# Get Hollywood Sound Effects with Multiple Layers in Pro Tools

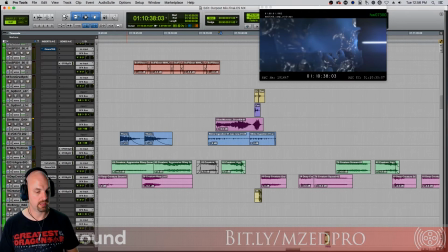That's actually forward. And let's see, here's some slime ingestion. This is just straight sound effects from a library.
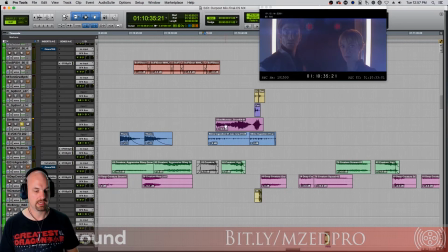Super useful. And then here's another slime monster from a library. Actually, I think that's maybe an ape or a gorilla. And let's see, what's this one?
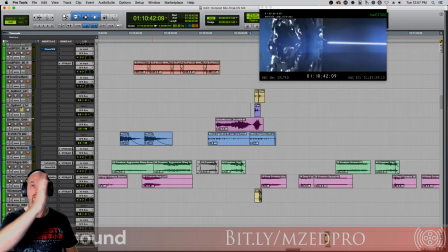Just some nice slime prep as the slime contracts. Let's listen to this one. Cool.
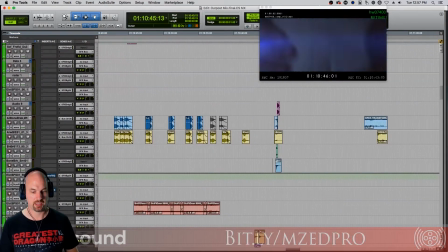again, just kind of stuff from a library. And then up here at the impact, we added a whole bunch of sound effects. Here's this. A little bone crunching, which is probably lowered romaine lettuce frozen.
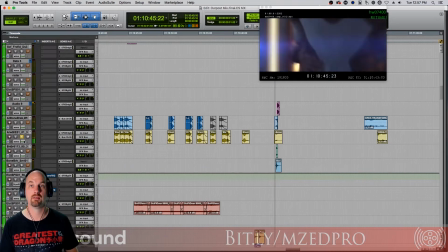Nice little wood crock for some attack. And the little prep arrow wind. More bone crushing. And a little electric together, a little charge.
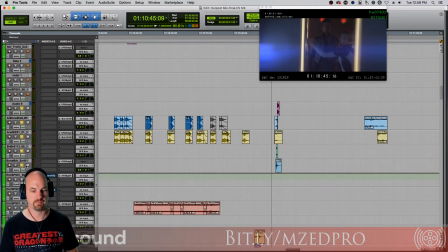Together we get this here. Pretty nice. We get the electric charge because she's actually a robot. Otherwise, we wouldn't put an electric charge in the middle of that.
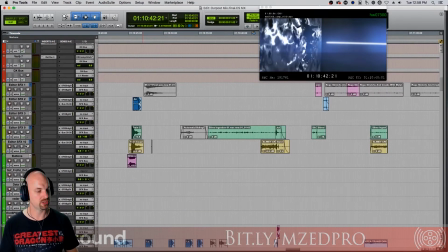Here's some more slimy creatures. Definitely works because that arrow is actually, it's not an arrow, it's like a tentacle that's coming out. And then here's some more slimy ingestion sounds. Just to this.
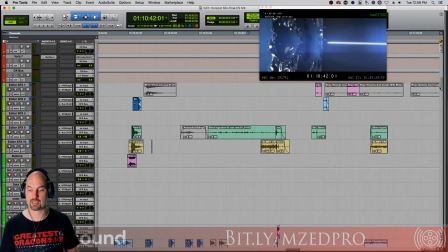So there's a lot of sounds going into that impact. And if we listen to them all together.
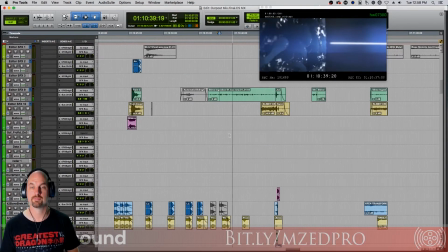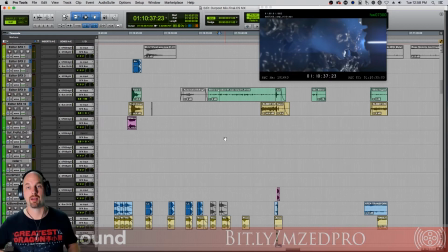And of course, we've added lots of reverb because they're in this big metal hallway that goes, on for hundreds of meters, supposedly. So that's the general anatomy of it.
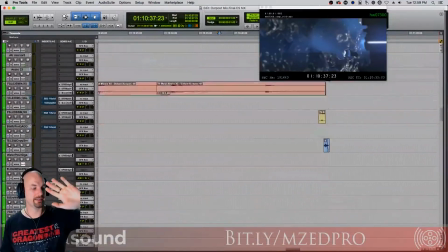And of course, we have everything organized from sound effects down to hard effects. Oh, let's keep going down to these are the
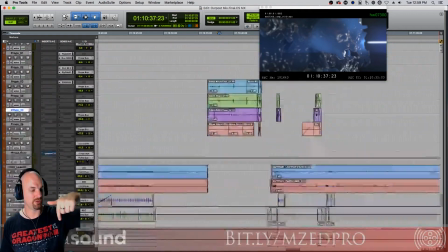they're called ambiances, and then you've got the Foley, and then all the music that's underneath there.
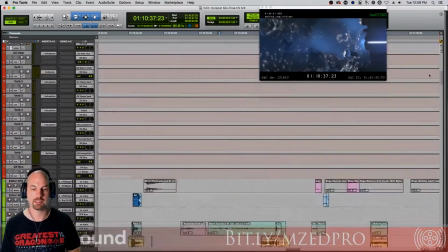Music's not really playing a big part of it at the moment. So hopefully this gives you an idea.
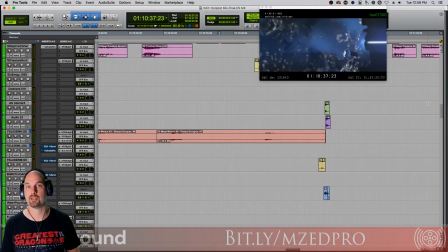Again, this is Pro Tools, but you can do this in any digital audio workstation. So let's talk about some takeaways from this. Any sound effect that you need to create, even though it might just be something getting punctured, probably needs to have multiple layers,
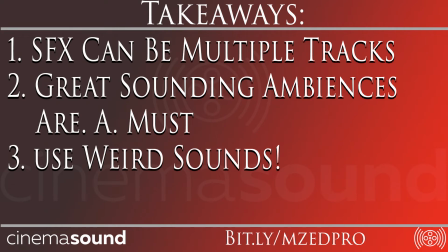multiple channels, and each one of those channels having a really great representation of a part of it. Even if it's a part in time or a part just generally throughout, you want to be able to have control over how that sound effect shows up, whether it's something getting punctured or something flying or even just liquid doing this.
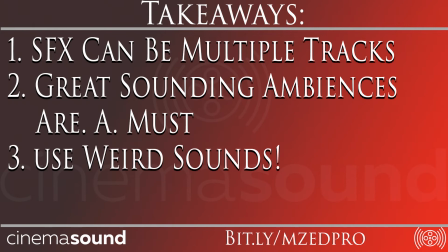You're going to have a lot of files, a lot of sound effects. If you're doing it right, most likely. It's very unusual that you'll have one sound that just solves it, especially if you're in a surround environment. Then obviously we need to have great sounding ambiances, and they can be just subtle enough so that they're not in the way of the dialogue or the sound effects or certainly the music. And that's what we have in this case. And then lastly, don't be afraid to use weird sounds that don't necessarily go together or you wouldn't think to go together, but put them together like we have here and massage them, reverse them, drop them in pitch and see how they line up and see if it doesn't work for you. Come and join us and ask questions and figure out how to get your $50 million Hollywood audience impact on cinemasound.com and definitely become an MZed Pro member for less than 83 cents a day and get that at bit.ly.mzed Pro. Even if it's for yourself. Until then, we'll see you in post.